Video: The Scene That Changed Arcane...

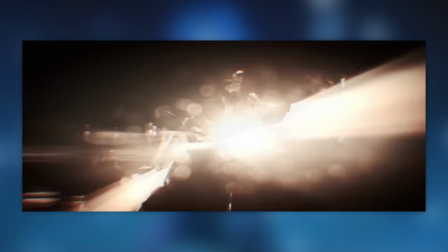0:00 I have never played League of Legends. I have a girlfriend. But Arkane?
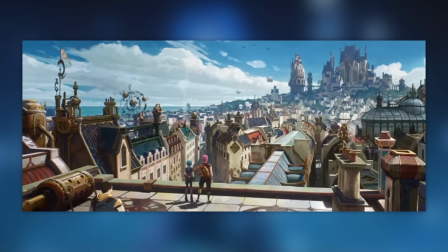0:05 The Netflix show? Very deservedly earned their game award. Fighting for the top spot of best video game adaptation of all time.
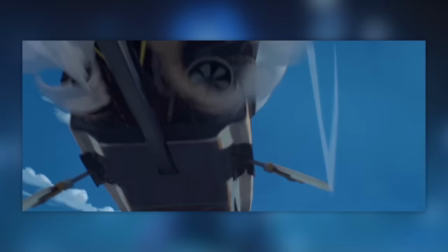0:13 And it has a bit of that Spider-Verse flair with where there are so many micro details to be picked from every frame.
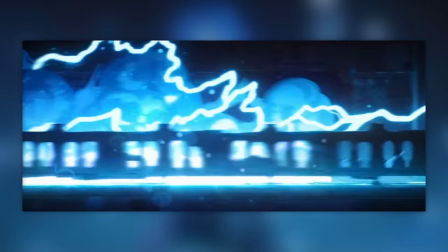0:19 And we'll be picking apart what I consider to be the scene that changed Arkane. The best scene.
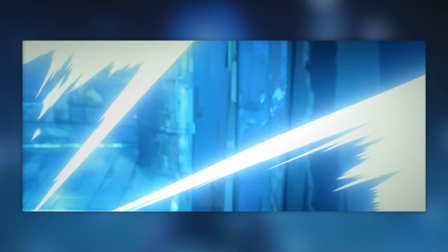0:25 The climax in the middle. And the part that actually narratively puts the whole timeline of events through a loop.
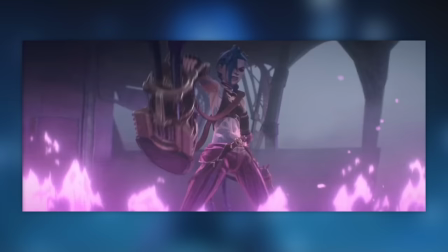0:30 It's of course, the fall and rise of our titular character Jinx. She may not be the protagonist, but she's certainly the central figure.
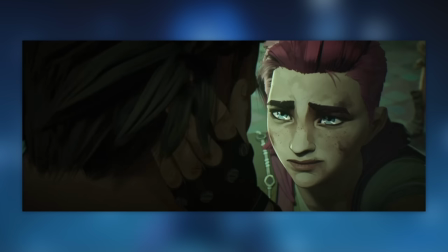0:38 And this so-called scene is actually a 22 minute sequence.
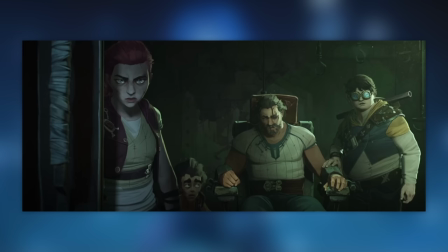0:42 This project is really pushing me to my limits of definitions, and there's like 5 different character arcs reaching their culminating point here.
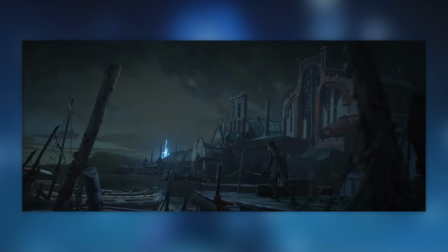0:48 So we're gonna take some liberties and skin through certain details as we go. Alright, let's get into it.
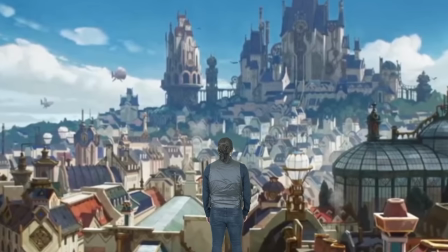0:55 Wow. I must say, the artistic aesthetic of Arcane is one that's just gotta be one of my favourites.
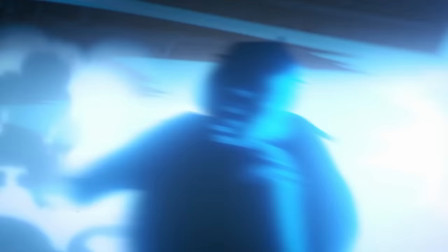1:01 I mean, gawd look at it. Look at this rooftop locale. I sure do wish nothing bad happens in this idyllic place.
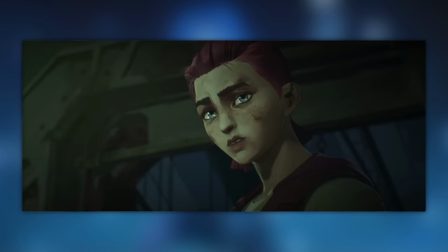1:13 So for some establishing context, we have this ragtag group of kids. Vi, Milo, Clagger and Powder.
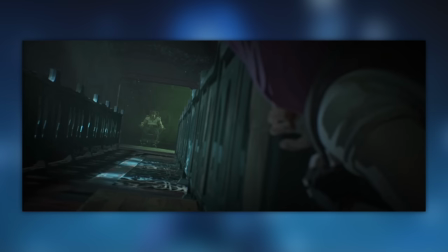1:20 Each on a mission to save their fatherish figure, Vanda. Who's been kidnapped by the villain of our story, Silco.
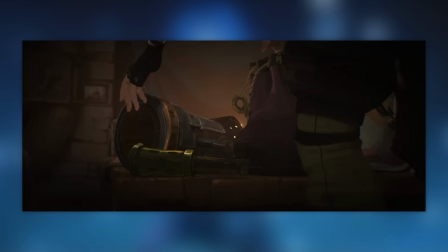1:26 And in the moments leading up to the operation, Powder has been instructed with the commands to,
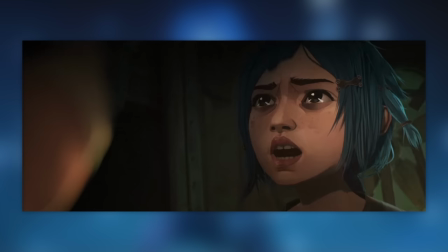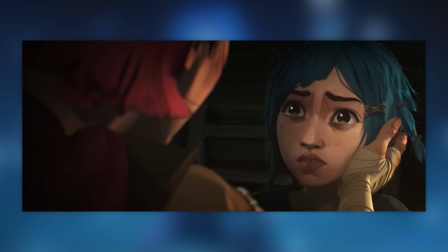1:35 She's been left behind. Now the actual nature of most of the mission, we're actually gonna skim.
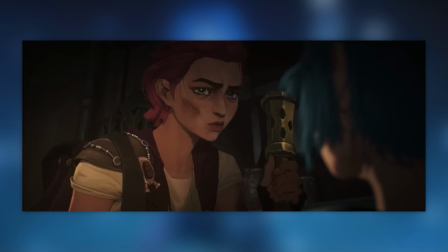1:40 As we're just focusing on Jinx's contributions to the whole sequence.
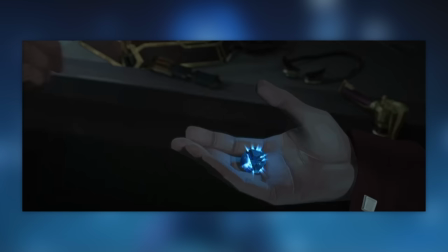1:44 And at the same time of these scenes, we also have our B-plot of some scientists trying to work the functionalities of a hexcore.
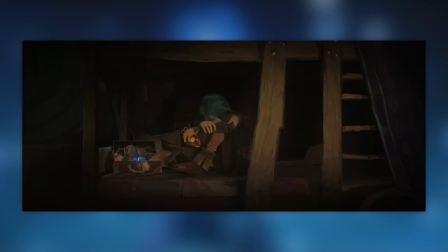1:50 I'll spare you these moments too, as much as Victor is my favourite character. So the next time we see anything is with Powder once again, as she's crying to herself in her bedroom.
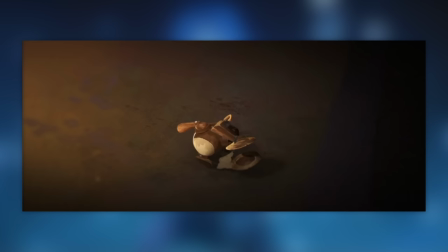2:01 And more so than that, she is lashing out.
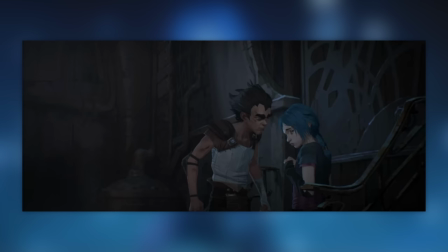2:04 From previous interactions we've come to learn that she's insecure over Milo's bullying of her, calling her a jinx for ruining missions for the rest of them.
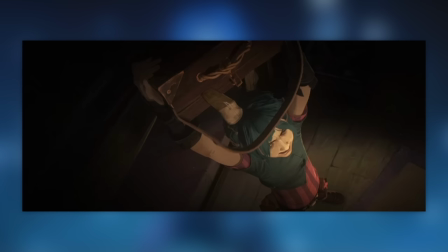2:13 And clearly, being told to stay back is only contributing to her worries even more.
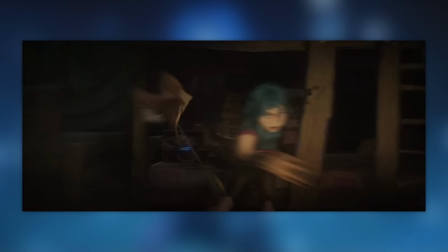2:22 And what's more, this seems to be more than your usual childhood freakout. With the sound design of this scene coming in with some intrusive audio work.
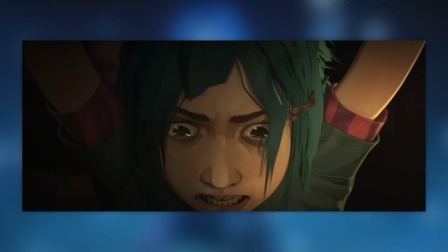2:31 From the diegetic sounds of the toy monkey clapping incessantly without a head,
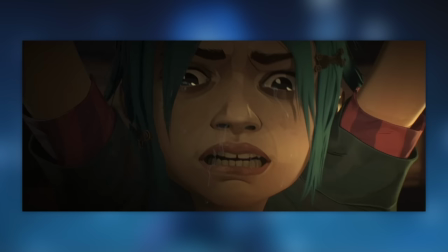2:35 to the scratchy violin soundtrack seemingly almost emblematic of something mental going on.
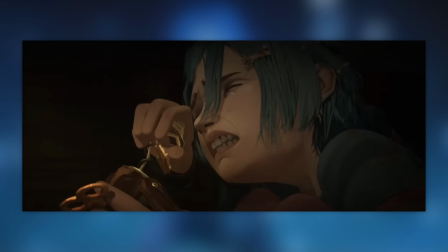2:40 Like an irritated sound is playing to powder from the inside.
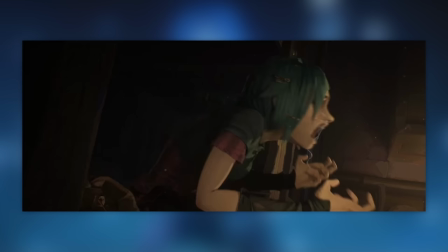2:43 It's just an insinuation so far, but perhaps shows that the signs of some sort of psychological disorder were present even before her defining moment.
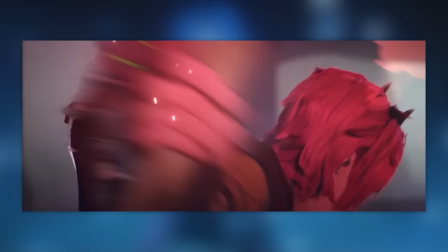2:52 As we'll come to see later on down the timeline, she has full-on hallucinatory episodes visually and audibly.
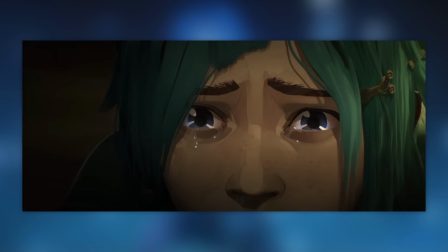2:58 Or it's just some foreshadowing baked into the sound design. I'm not a therapist.
I can
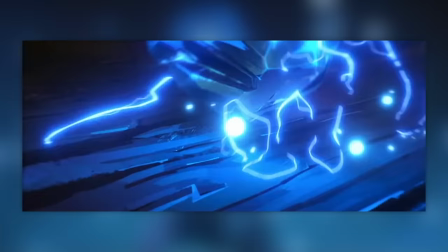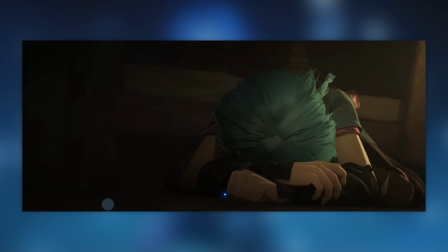3:10 help them.
But as she has her moment, eventually she comes to a practical solution. mission.
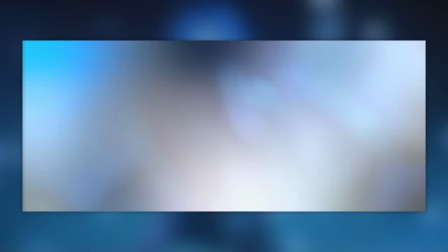3:15 Finally making herself useful and able to contest her deepest insecurities, with a dash of optimistic innocence too.
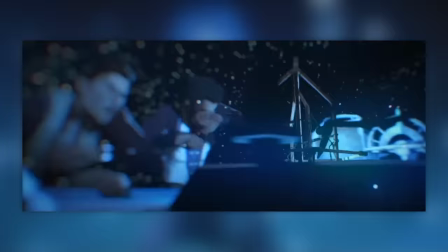3:22 And so the mission takes place. The Hexcore also explodes, but don't worry about that scene. As the gang of teens reach Vanda, tie to a chair and begin to release him.
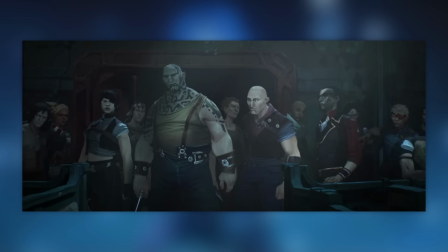3:31 Milo lockpicking and Clagor tackling an exit route through the wall. All the while, Silco and his gang have made their appearance to corner and kill them now they've gathered to their trap.
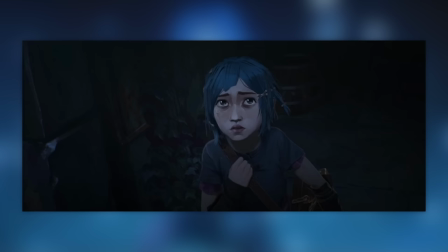3:40 Meanwhile Powder has just about caught up. Appearing from a big dark tunnel, the Sun start and end point of our sequence. Also, while looking up at the target building, the camera is tilting diagonally for that great sense of unease.
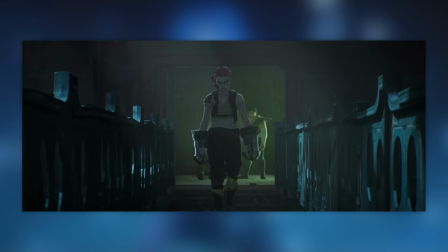3:52 The music is foreboding as the weather is too gloomy and unwelcoming.
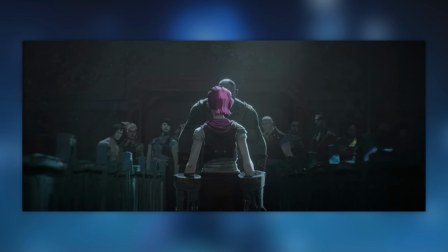3:57 Her sister Vi at this time is prepping for her character arc, choosing to stand up against her opposition, no matter the figure.
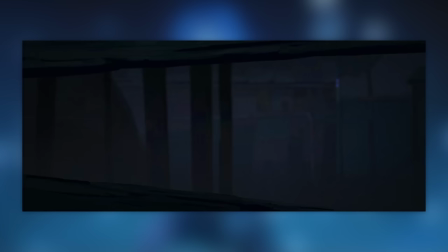4:03 Armed with metal fists, she's ready to throw some hands. As Powder catches a glance and continues upwards.
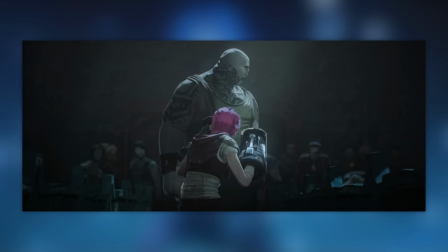4:09 This one's just for function, so I'll skip these function-only shots going forwards. Gotta crunch down these numbers somehow, we're tackling more than 50% of a 40 minute episode here.
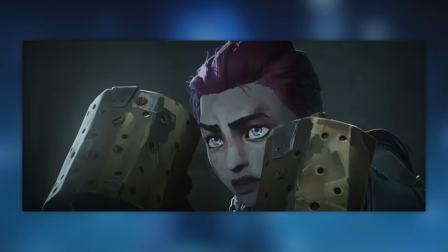4:18 And so the fight actually begins. A staredown of faces, a deflect of the knife, and a slow-mo uppercut.
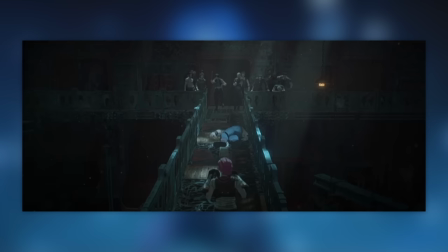4:28 This weapon is intense, and Vi can hold her own. And she does so as more and more goons come for her one by one.
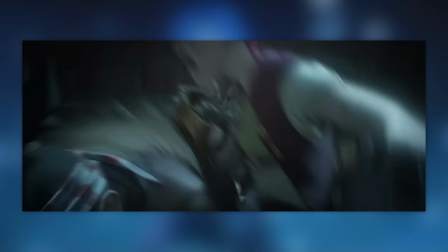4:36 We love some frenetic choreography.
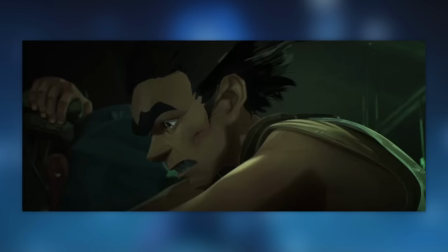4:41 It's moment of drama for everyone involved as Powder gets a near miss against Milo's lockpick fumblings.
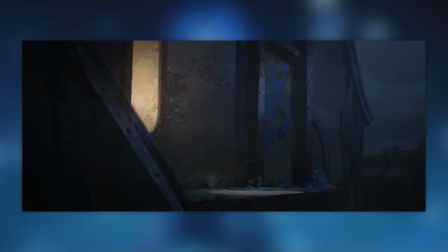4:47 But as the gang make progress, everyone finding a bit of their stride, so too does Powder finally reaching her window.
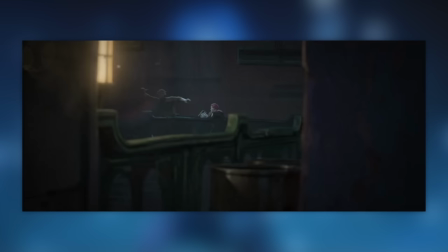4:54 A glow of optimism against the dark backdrop. Or it's just the source of all the happenings this evening.
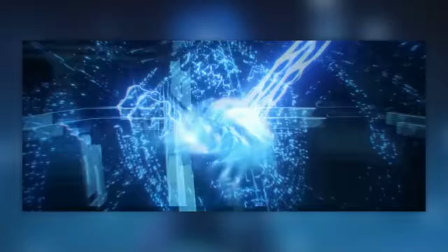4:59 If you forget the Hexcore- WE'RE SKIPPING THE HEXCORE SCENE OKAY- Now there's another beat to this fisticuff exchange.
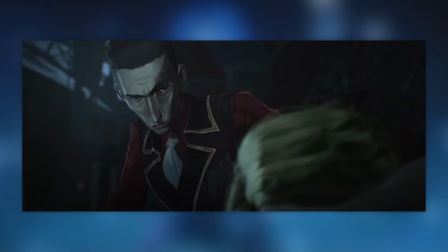5:05 This guy has a character arc. A goon who wants to prove himself to Silco is given the opportunity.
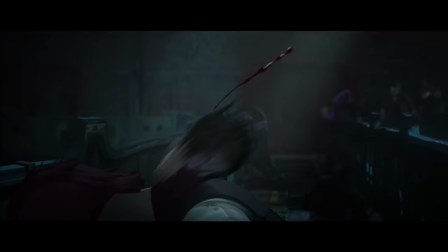5:15 You know it's so nice to see how this show integrated all sorts of representations, look at this!
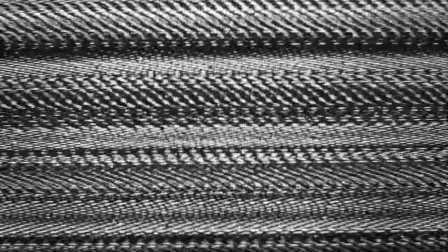5:22 They've even included your average toxic league player! Very nice, very nice.
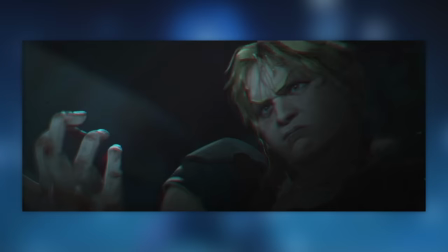5:28 By taking a serum of shimmer, some toxin that boosts you into a beast-like form.
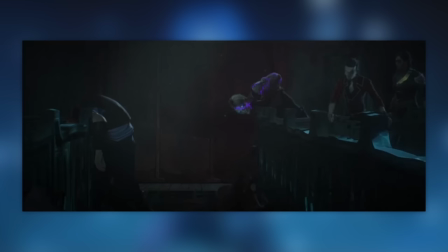5:33 A last minute muscular upgrade. And he does so, becoming yet another foe for Vi to beat, but a much more intimidating one.
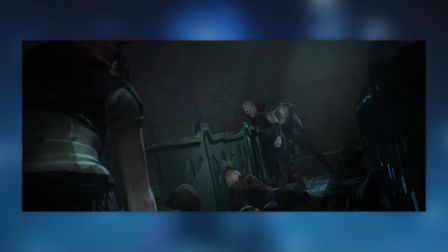5:42 He's even lens-aberrating everywhere!
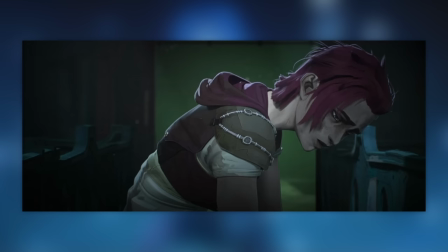5:47 As Powder continues to spectate from her window. Concerned to see this disadvantageous event unfold, and understandably so,
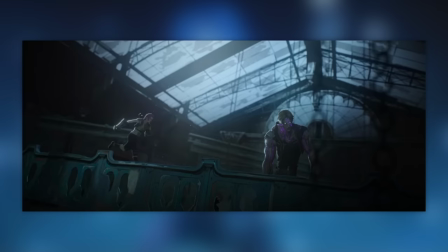5:54 as Vi's been fatigued out, and even with a slow-mo piece of flair, it ends terribly for her.
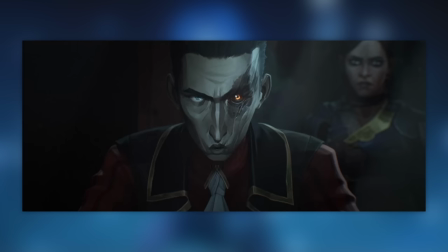6:03 As all seems lost in the moment, the tables have turned.
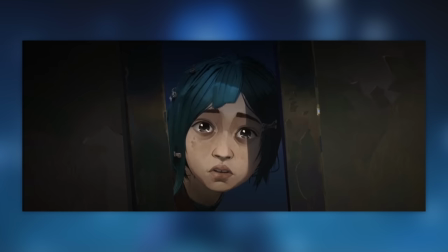6:11 So now, things are looking dire enough for Powder to choose to take some action.
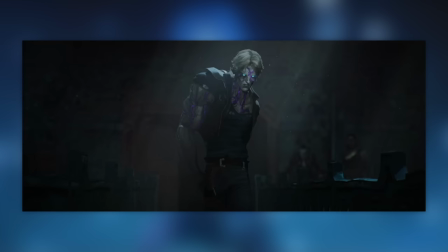6:15 With Vanda still locked in place and Vi clearly set up to lose, she rummages through her kit.
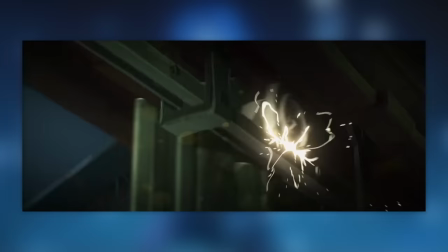6:21 But we're not actually gonna see her for a while, as it's much more dramatic to linger on the bad news. As the gang successfully lock out the beast, but still have some locks and bricks to go through.
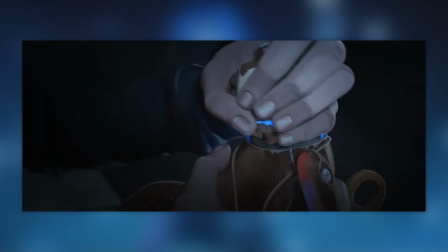6:30 But eventually, after yet another scene, this time a little less brief of the progression of Hextech's successes, we return to Powder, the gang's last hope.
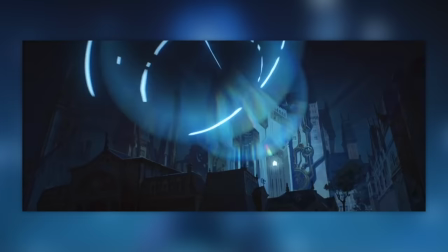6:38 It's those arcane cores she grabbed from the start of Episode 1. Not quite sure of their full prowess, but we know they're explosive.
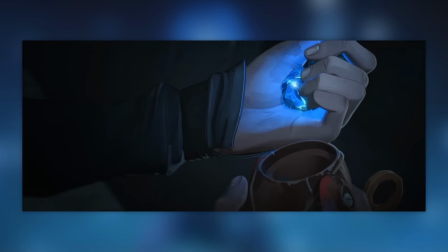6:45 And we just established they can be manipulated for good, to fuel an entire society going forwards. Now jammed into a simple clapping monkey as a freshly fuelled grenade.
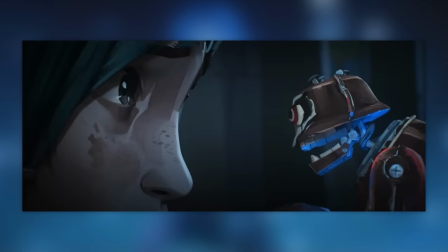6:54 All the while that beast boy is ramming against the door. From Powder's perspective, this is the end of the line, as she has no idea what's happening on the other side.
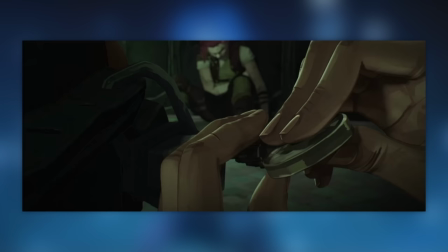7:03 They're simply cornered as far as she knows. It's up to her to save them.
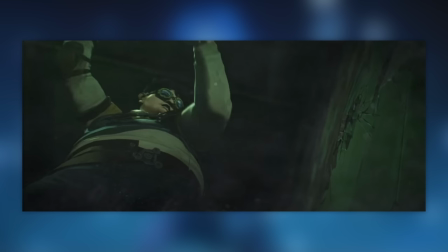7:11 And in a moment of emotion and innocence, Powder even leans against the toy for a hint of affection between the two of them.
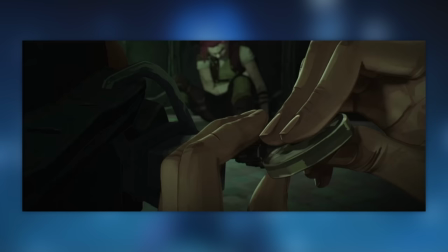7:18 Kinda sweet. And the drama continues from all the views. Bricks revealing, lockpicks spinning, bolts unhinging, Silco staring.
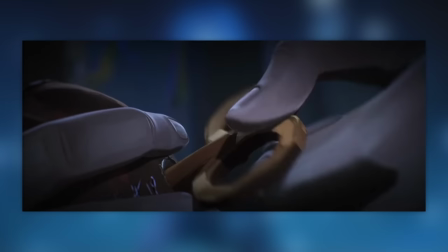7:25 It's all happening at once as a battle of endurance at this point. All against Powder's winding, until she can finally contribute with...
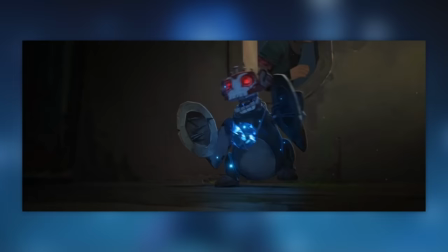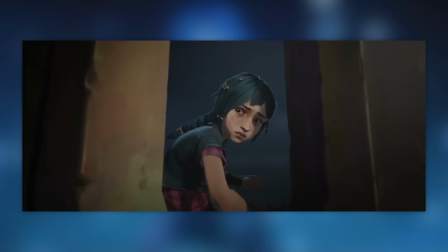7:39 Camera following down the windowsill to focus on our new subject, the remnant of Powder's hopes and dreams here.
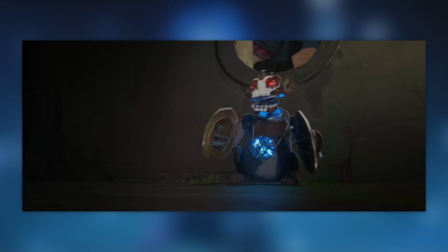7:46 Armed with an arcane core in the middle of its spiked cymbals.
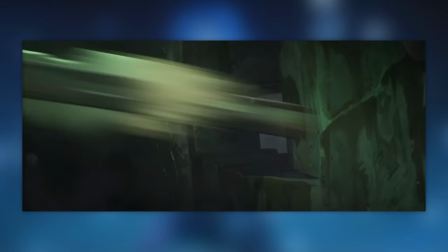7:49 And so it all escalates from there, the music rising more and more in suspense as the beats of Beast Boy's fists in the door drive the intensity.
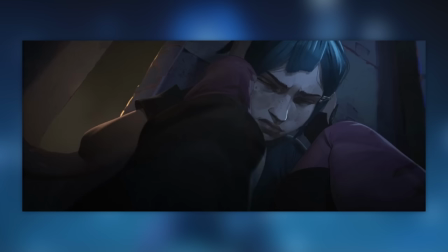7:57 Powder holds her ears in preparation for the blast though, at the same time,
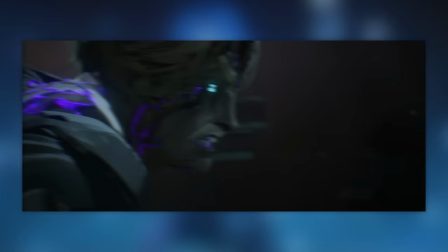8:01 it's a go-to reflection of someone with voices in their heads too, just wanting some peace of mind in their unrelenting talkative one.